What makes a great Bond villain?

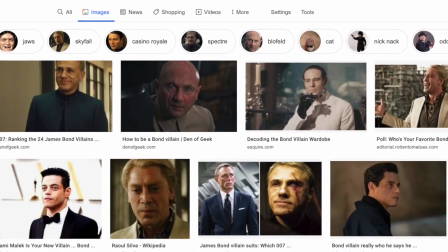[0:00]
What exactly are the characteristics that are necessary in creating a truly amazing Bond villain?
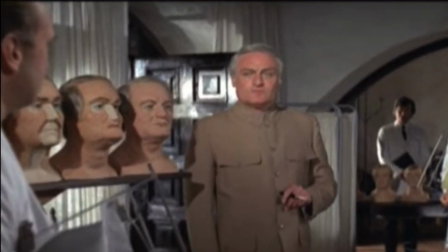[0:05]
The greatest villains in the Bond franchise vary greatly from sinister to camp,
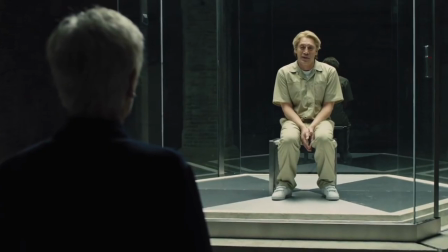[0:08]
and from having grand plans of world domination to having plans that have a smaller scale but are more personal to Bond himself.
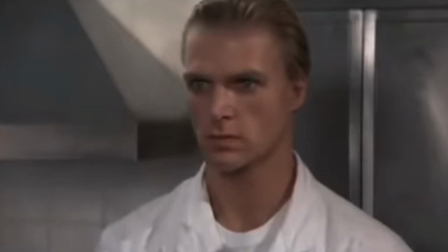[0:16]
The Bond villain has become an almost entire point of discussion, and there is always a great deal of speculation of who will play the next Bond villain in the years leading up to the next film,
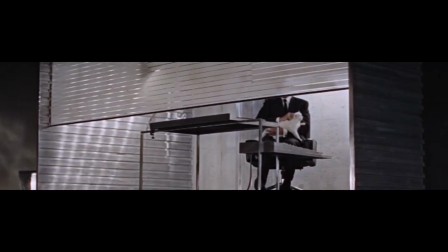[0:24]
when no official announcements have yet to be made. So let's take a look at some of the best Bond villains in no particular order.
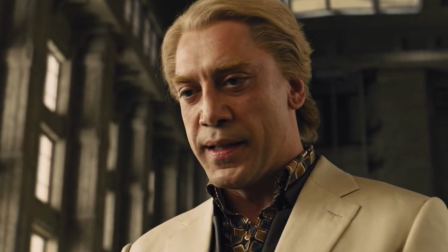[0:32]
Tiago Rodriguez, better known as Raoul Silva, completely dominated every scene he was in 2012 Skyfall.
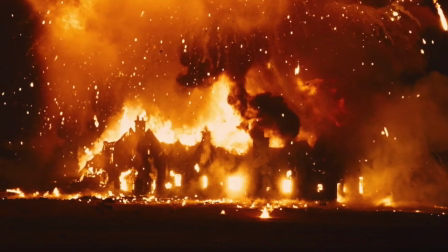[0:39]
Skyfall is one of the best Bond films. It nails so many aspects perfectly, or at least near perfectly.
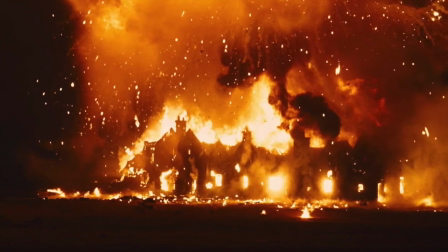[0:45]
This ranges from the performances, to the cinematography, to the camera work, to the script, to the set design, and anything else.
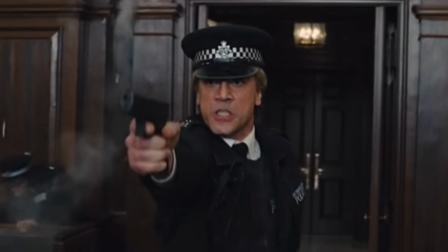[0:50]
One of the things that Skyfall does so well is its main villain, Raoul Silva, as played by Javier Bardem, a genius piece of casting.
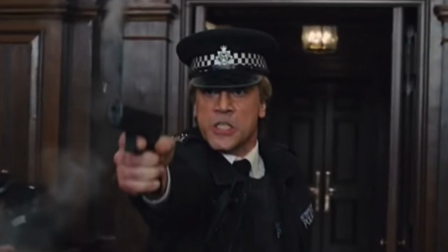[0:57]
It says a lot that in a cast that consists of Ralph Fiennes, Daniel Craig, Judi Dench, Ben Whishaw and Naomi Harris,
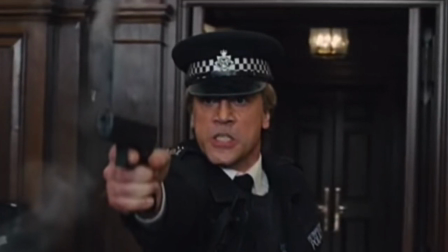[1:02]
to name it a few, that Javier Bardem is still the standout performer in the entire film.
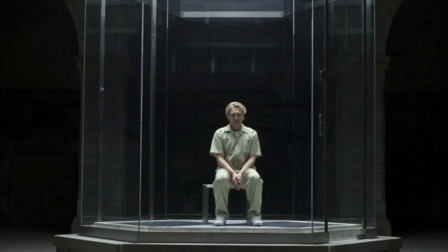[1:06]
The unempathetic and reckless actions from Silva, along with his brilliantly written backstory, make for a fantastic character. Bardem is clearly having an absolute blast playing this character, and as a result, we the audience are having a blast watching Silva,
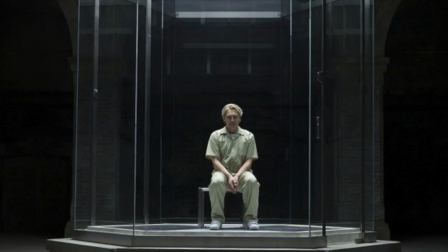[1:18]
truly one of the best villains in the whole series, who actually succeeds in his goal.
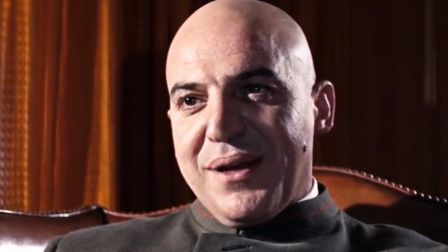[1:23]
Ernst Stavro Blofeld. What can be said of this character?
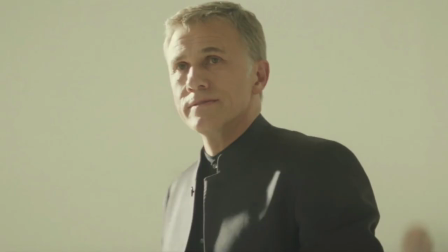[1:27]
Unlike virtually every Bond villain put to the screen, Blofeld has been played by multiple actors, each giving their own take on the character.
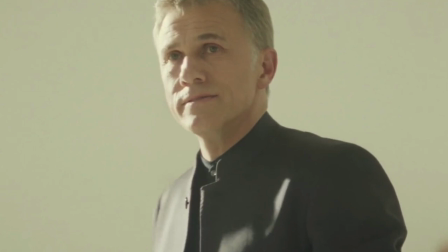[1:33]
So I'll attempt to go through every live-action Eon Blofeld. Blofeld first appeared in From Russia With Love, though his face was obscured.
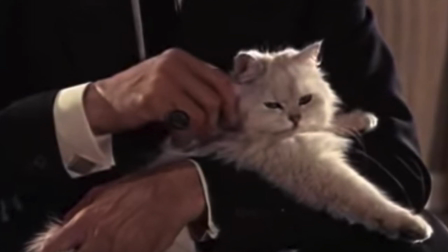[1:41]
This added such a great sense of mystery. Who is this guy? Occasional glimpses were given, but nothing of his full face.
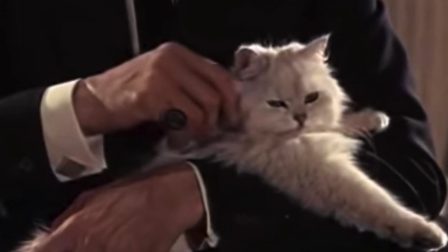[1:47]
And yet, despite having a hidden face, Blofeld is an intimidating screen presence, being able to bend the spectre of grunts to do his bidding.
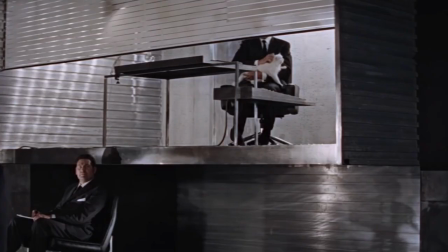[1:54]
Or perhaps that should be in spite, but never mind. Anthony Dawson's physical performance may not be something worth mentioning, but it very much is.
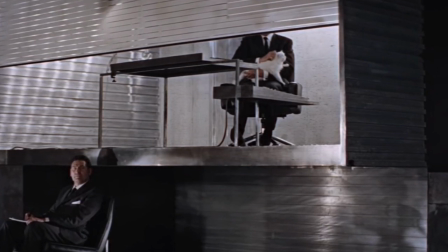[2:01]
The little details, like the way he would sit or move his arms or hands to emphasize a point, help create this character.
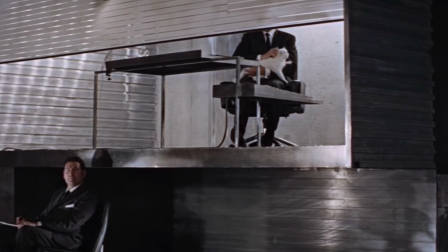[2:06]
Eric Polman's voice perfectly suited Blofeld, calm and sinister.
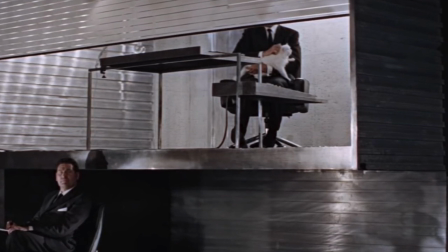[2:10]
Just oozes pure villainy, and this is before Blofeld became camp and was treated here far more seriously.
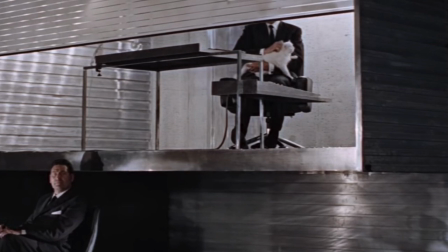[2:16]
After another obscured appearance in Thunderball, Blofeld was finally revealed in 1967's You Only Live Twice.
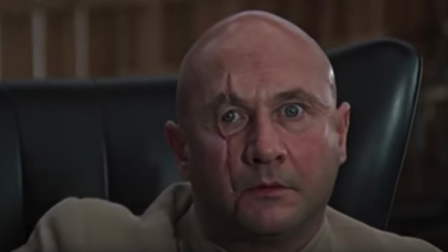[2:23]
Donald Pleasance was frankly inspired casting for this role.
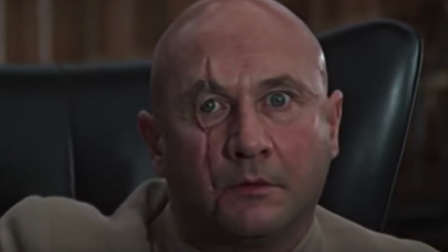[2:26]
I know that his version has been parodied more than most, such examples being Dr. Evil, but in this context of the movie, Donald Pleasance is practically perfect as Blofeld.
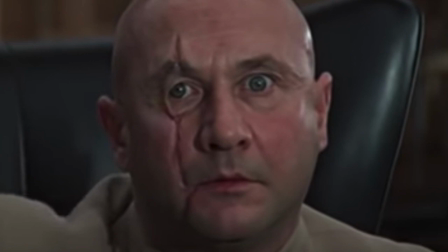[2:34]
The way he speaks and his body language, along with his brilliant facial scar, make for a delightfully villainous character.
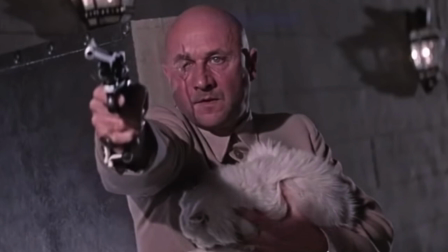[2:40]
Pleasance is perhaps the best remembered Blofeld, partly because he was the first one to appear physically in full, and because in my opinion, he was just incredible, stealing every scene he was in.
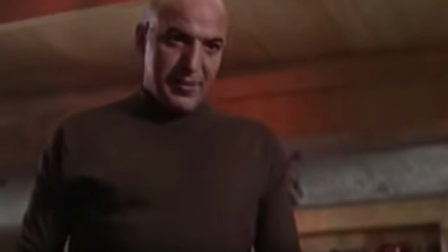[2:48]
He made You Only Live Twice. Telly Savalas played Blofeld in a very different way to Pleasance.
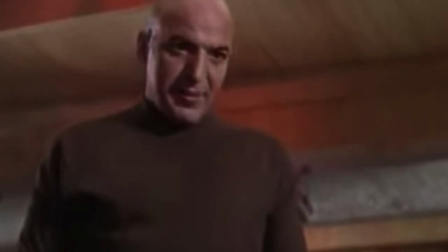[2:53]
Savalas is much more physically dominating and actually ends up in a few fistfights with Bond.
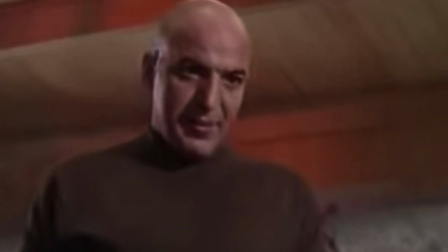[2:56]
Due to following the On Her Majesty's Secret Service novel so loyally, Blofeld doesn't recognise Bond when they first meet, thus creating a continuity error.
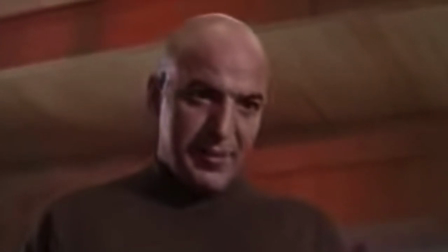[3:04]
But I can let it slide, it was a mistake and that's that, nothing more.
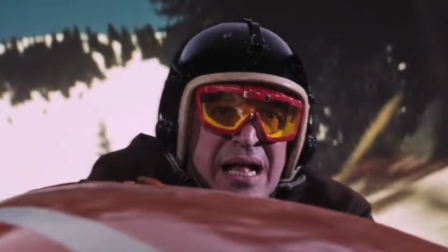[3:07]
Savalas isn't quite as menacing as Pleasance, but to be fair to Savalas, there is now a greater physical threat, which was certainly lacking before.
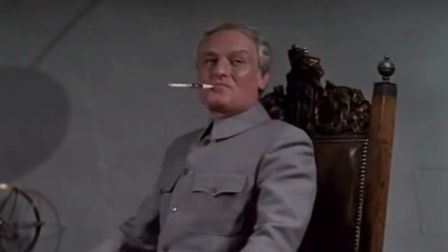[3:14]
Charles Grey played Blofeld to make people laugh.
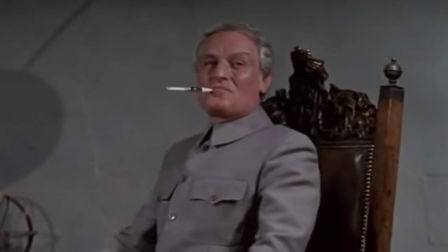[3:17]
Unlike the other Blofelds, who were intimidating and evidently evil and morally broken individuals, this Blofeld is silly and fun.
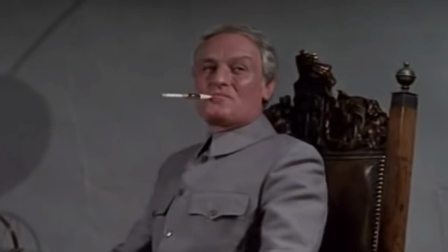[3:24]
While Grey was playing the same character that his predecessors played, rather than a rebooted version, his wonderfully camp performance,
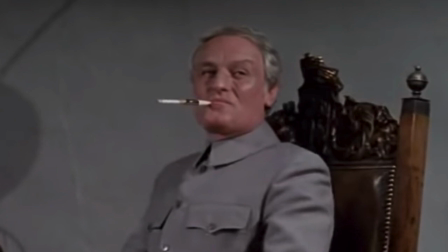[3:31]
while jarring from the earlier Blofelds, feels tonally consistent with what the rest of Diamonds Are Forever was like.
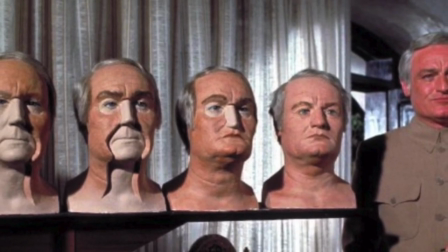[3:36]
That's why Grey's performance doesn't even remotely bother me. Blofeld appears to be somewhat polite to Bond, offering him a chance to smoke in You Only Live Twice,
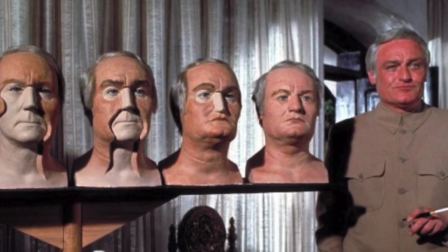[3:44]
for example, which is hilarious given Blofeld's role as an international criminal mastermind.
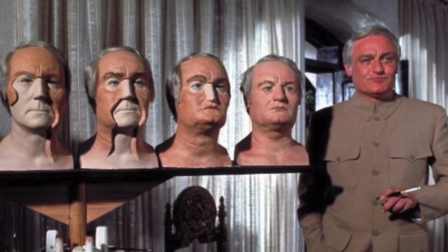[3:48]
It's easy to see why Grey may be considered a lousy villain, but in the context of Diamonds Are Forever, who gives a toss?
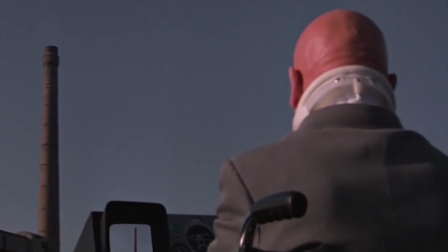[3:55]
I suppose I should mention the unnamed wheelchair-bound bald man who threatens Bond in the pre-title sequence of For Your Eyes Only.
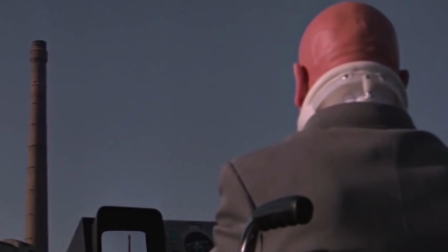[4:02]
While it's never confirmed in any way that this man is Blofeld, it's pretty clear who it is.